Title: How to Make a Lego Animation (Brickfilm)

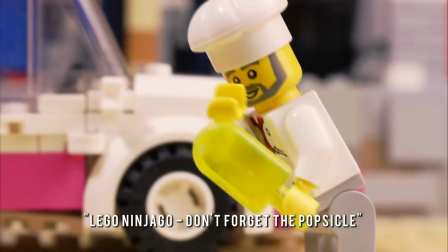0:00 Welcome to Episode 1 of the Ultimate LEGO Animation Guide, where you'll learn how to make LEGO bricks come to life with a bit of patience and creativity.
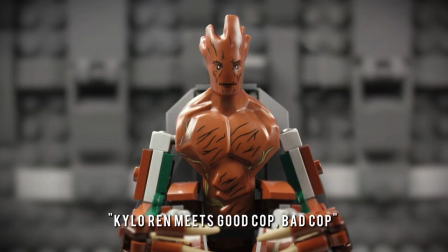0:08 In this first video, I'll be teaching you everything you need to know to get started with your first brick film.
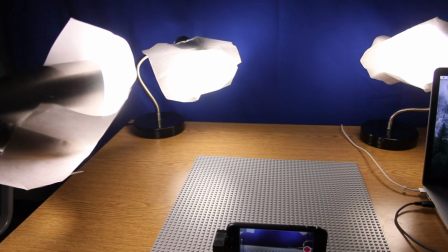0:13 All you need to get started is a camera, or even a stop-motion app on your smartphone, a base plate,
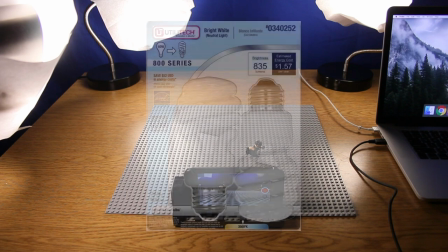0:19 something to animate, three desk lamps with fluorescent bulbs, and putty.
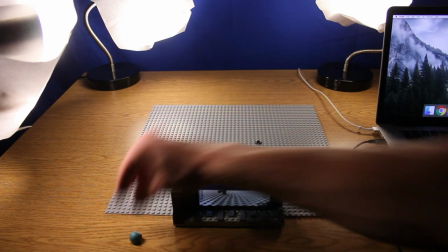0:24 You can find this at any crafting or office store.
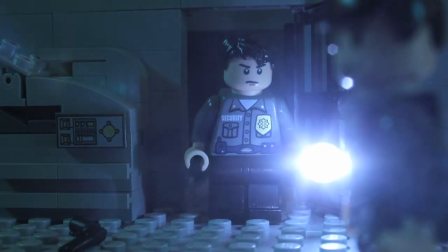0:27 Now that you've got all those things, you need to find a dark room in your house with absolutely no sunlight, since natural light can cause light flicker.
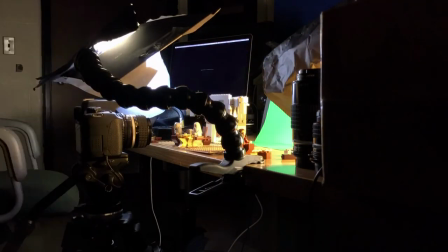0:35 And you'll need a table that's sturdy enough to stay put when you inevitably bump it. To set up your scene, first you'll need to secure your base plate to the table with putty,
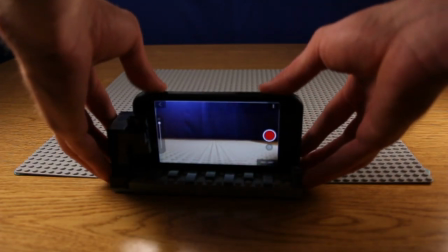0:44 and secure your camera at eye level with your subject using a tripod or putty and Legos from your collection,
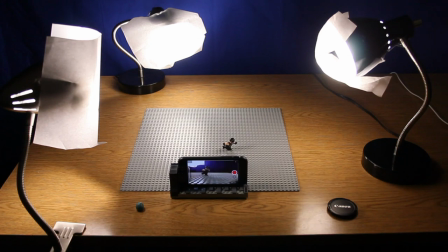0:49 like this. Now turn off all the lights in the room except your desk lamps, and try positioning those desk lamps to establish the mood of the scene.
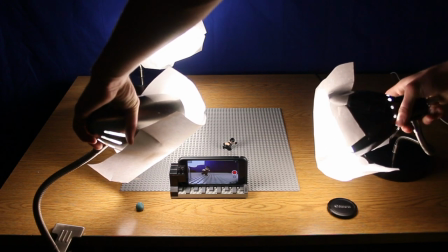0:58 How you light your scene will affect the mood and emotion of your scene and can even help you tell your story.
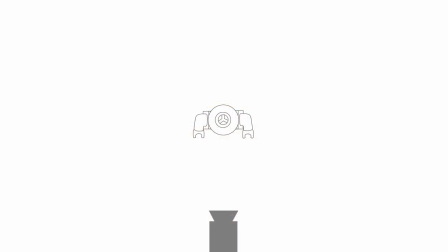1:04 For now, try to stick with a good rule of thumb of having three lights. A key light, a fill light, and a backlight.
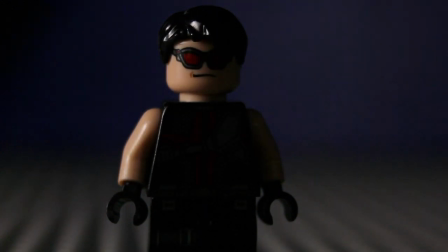1:12 The key light influences the scene the most. Place it to one side of the camera so that one side is well lit and the other has shadows.
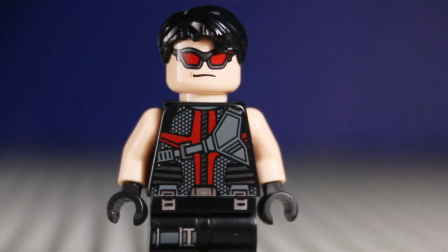1:20 The fill light is there to fill in the shadows.
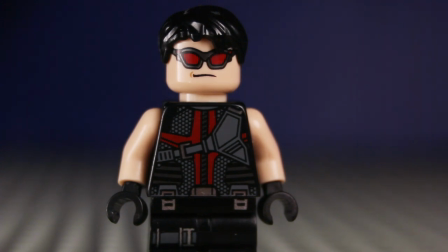1:23 It provides a softer light and should be dimmer than your key light, so try shining it away from the set and bouncing it off of a white object.
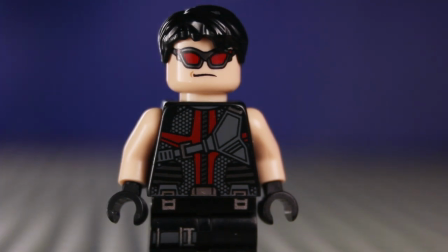1:31 Finally, the backlight provides definition and subtle highlights around the outline of your subject to help separate it from the background and make your scene look more three-dimensional.
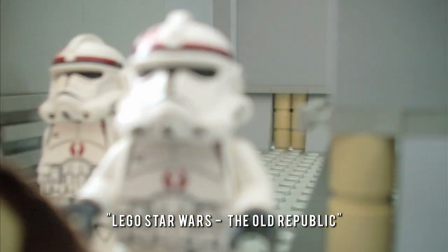1:44 You'll want to be cautious of what you're wearing. Light clothing has been known to cause light flickering in stop-motion animations.
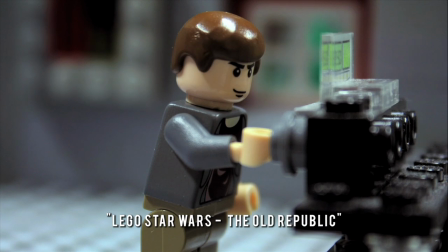1:51 Once you've changed into dark clothing, you're ready to animate.
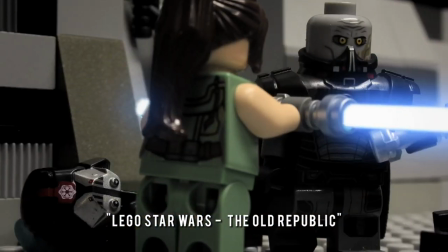1:54 Set a frame rate in your iPhone animation app, I'd recommend starting at 15 frames per second and moving towards 24.
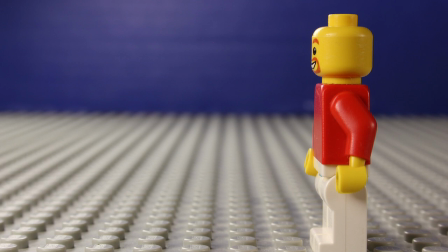2:00 Take a picture, move your figure, take another picture, and repeat until you've finished your scene.
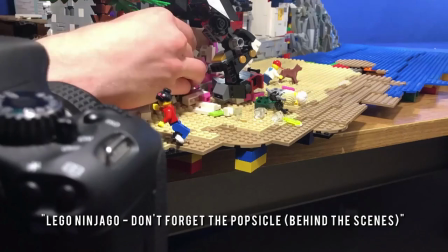2:06 As you continue to improve your skills,
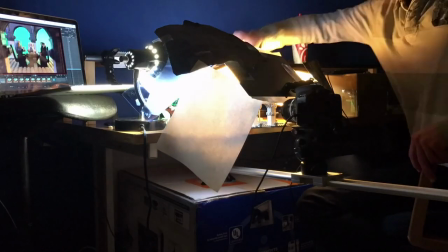2:09 you may want to consider investing in a DSLR with a mains power adapter and live view, paired with the DragonFrame stop-motion software.
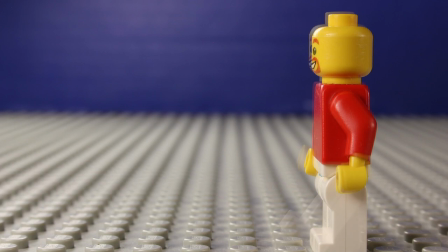2:16 A few of the many benefits of this setup are onion skinning, which allows you to overlay the current frame over the previous one,
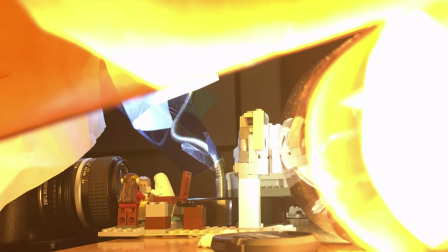2:22 remote capturing, so you don't have to touch the camera and cause unwanted camera shake, animation guides, and so much more.